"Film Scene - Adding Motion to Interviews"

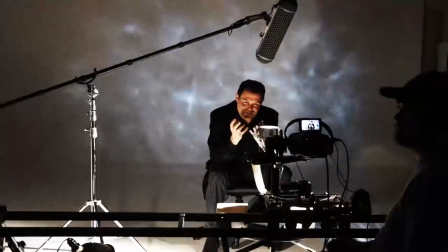[0:12]
Welcome to FilmScene, the show that takes you behind the scenes of our shoots at Creative Edge Productions.
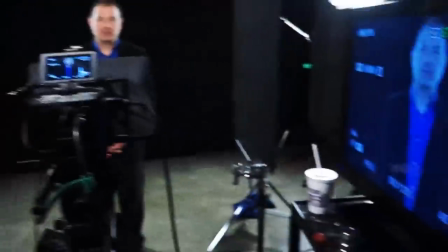[0:16]
I'm your host, Tony Reale, Director of Photography, joined as always by our Intrepid crew, Jimmy DeGroat, Creative Director, and Sean Bowers, Director of Post-Productions.
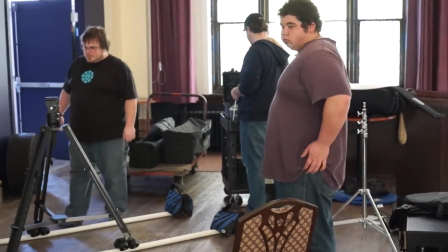[0:25]
We're back for some more interview setups. As you've seen in previous episodes, we're actually creating an entire campaign video for a local church.
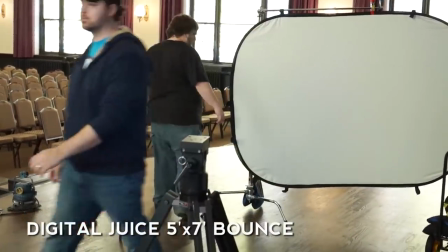[0:33]
And for this video, we wanted to match some of the previous designs that we had set up.
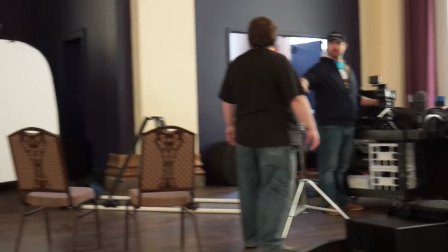[0:36]
We're shooting at a different location which means new lighting setups and new challenges But we're going to keep with the same style that we've established Which is a nice soft
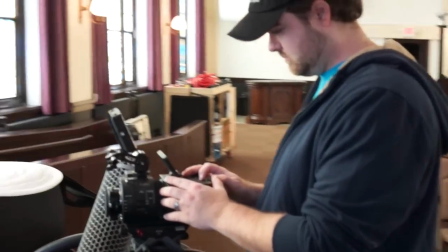[0:44]
light and a nice dolly move to add some parallaxing effect We're at a great location which has some gorgeous windows coming in which
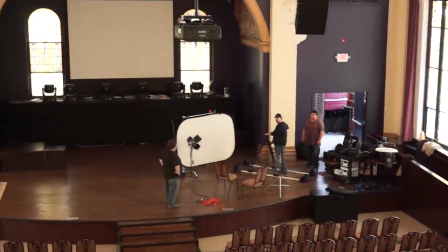[0:51]
provide a very interesting color temperature to work with But we're keeping with our traditional tungsten light setup and our traditional FS 700 with
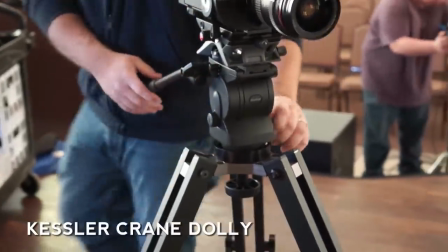[0:58]
our 24 to 70 f2.8 lens We bring it over to our Kessler crane dolly system which is set up on some 8 foot PVC pipe This makes it easy
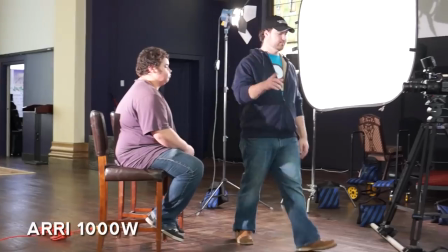[1:06]
to transport from location to location and fast to set up. To key our subject, we're using our RE1K lights, and for a backlight, we're adding our RE650.
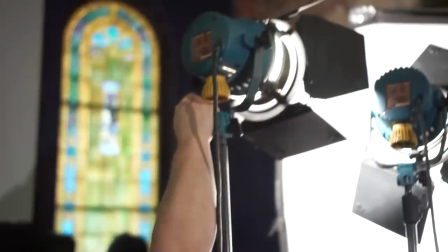[1:15]
I ended up adding a second 1K because we were going to have two subjects in camera at the same time, and I wanted them that both have correct exposure.
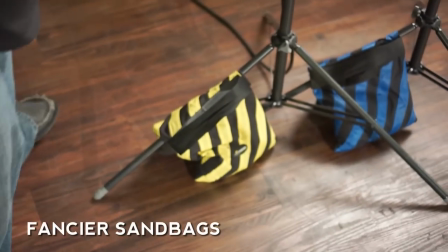[1:23]
Make sure you have sandbags to keep all your light stands stable.
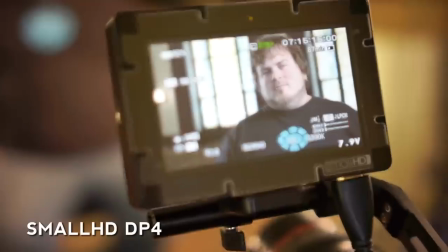[1:27]
I used my SmallHD DP4 as a great external monitor and was able to get it closer to my face when standing for doing the dolly move.
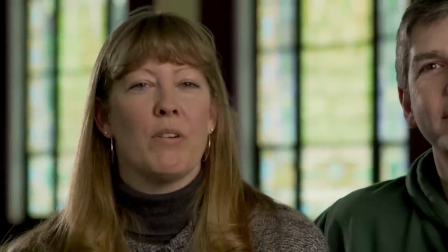[1:33]
The result is a great soft light and a great move with these gorgeous windows behind them.
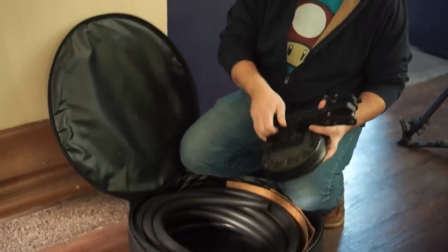[1:39]
By using those two 1Ks we're also able to get proper exposure and not blow out the back window.
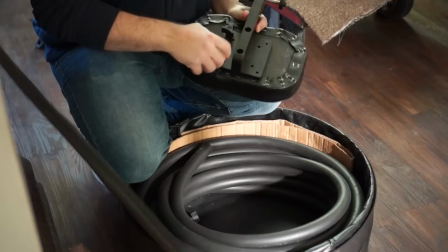[1:45]
We decided to shoot some b-roll of the couple walking in to intercut with them during their interview.
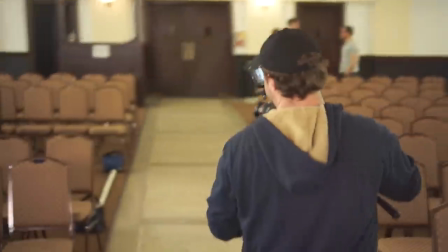[1:50]
I found one great angle that I was really excited to shoot with. I wanted the beautiful windows in the background to be in the shot behind the couple as they were walking up which
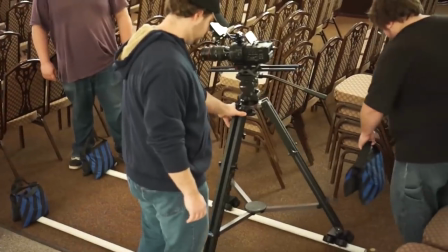[1:58]
meant that I needed to get the camera much lower than I could get at the minimum level of the K-Pod.
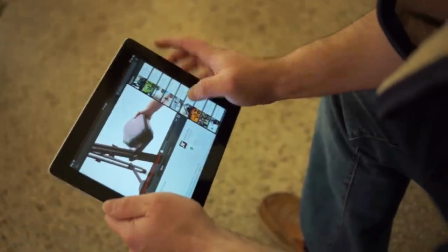[2:04]
I did remember watching on Kessler's site the ability to use the seat as a ball relocator.
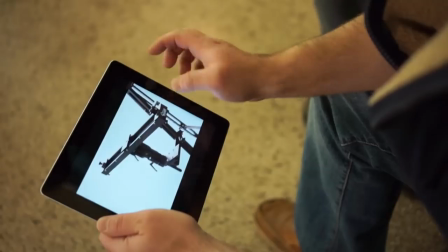[2:09]
This came incredibly handy for the shot that I wanted to create and thanks to their web videos
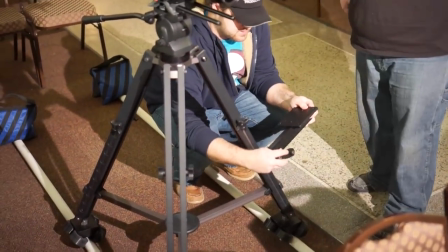[2:13]
I was easily able to remember exactly how to set it up and we were off and running in no time.
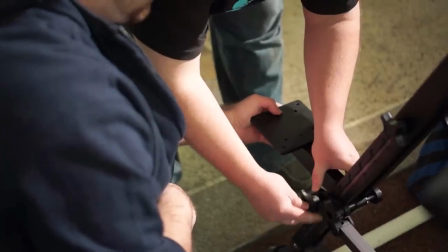[2:19]
We removed the seat cushion and attached it directly to the lower portion of the K-Pod.
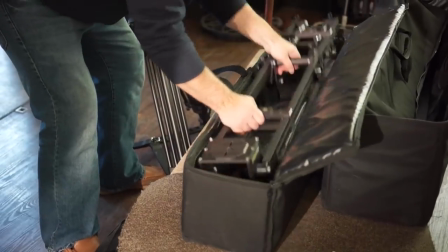[2:24]
Once it was attached we simply added the ball relocator from our pocket jib.
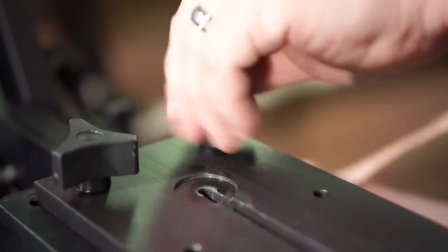[2:29]
We attached it nice and tight and we were able to relocate our Lee back head to a much lower position than before and get the exact shot I was looking for
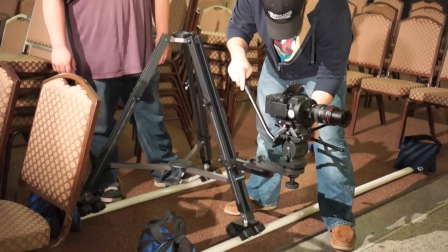[2:36]
starting off with a 24 millimeter I decided that wasn't wide
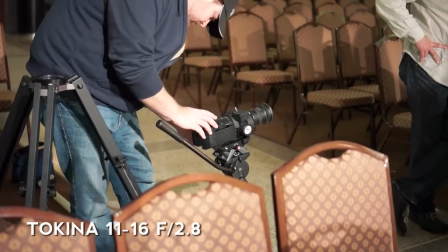[2:40]
enough so we switched to our Tokina 11 to 16 we shot
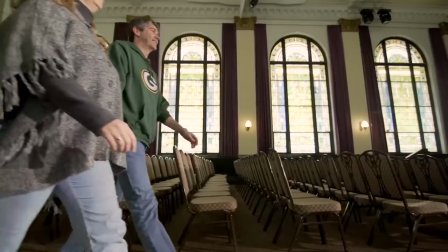[2:45]
at 60 frames per second which gave it a nice magical slow-motion look and we keyed it with a 650 watt re light camera right the
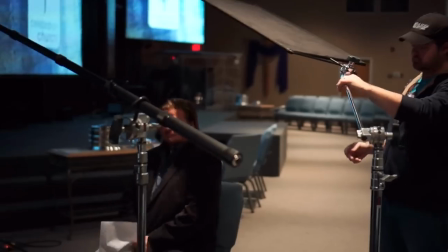[2:55]
day wasn't done though we had to travel to another location to get one more interview shot when we got there we found a perfect spot but unfortunately
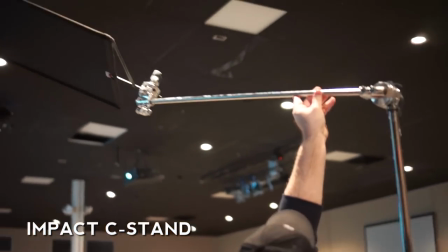[3:04]
we had some can lights that were shining right down on top of the subject this was no issue though because we just simply flew in a flag with a c-stand and positioned it right over
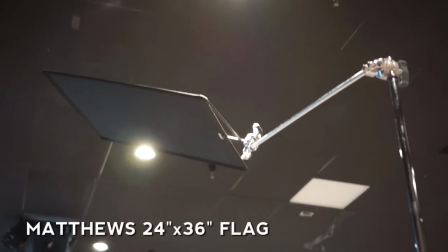[3:12]
the top of the subject and blocked out the can light this allowed us to control that can
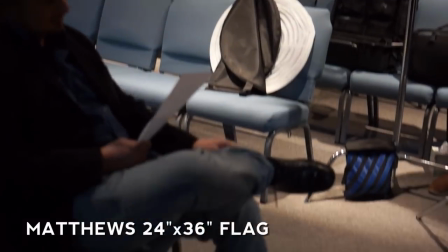[3:17]
light and get the light exactly the way we wanted it without having to compromise the location of our shot to key the subject we use our same bounce
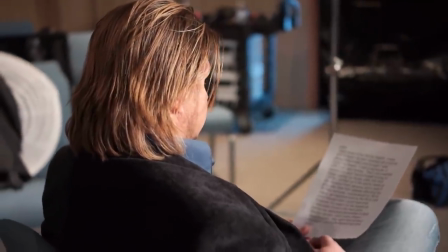[3:25]
out flex fill five by seven foot using a 1k light and then we added a kicker light on camera right at 200 watt for iTech.
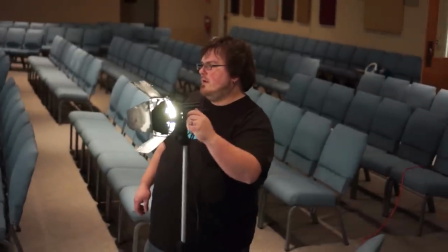[3:34]
Similar setup as before with the camera on the dolly and we were able to get a great consistent look across the board with all of our videos.
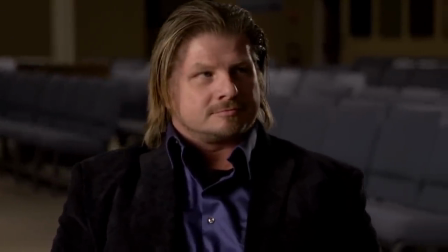[3:41]
We shot our basic B-roll in 60 frames per second and we shot our standard air views at traditional 24 frames per second.
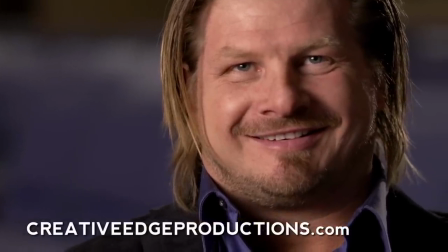[3:49]
Hope you guys enjoyed this episode. Feel free to subscribe for future episodes of FilmScene and check out all of our work including this video at creativeitchproductions.com.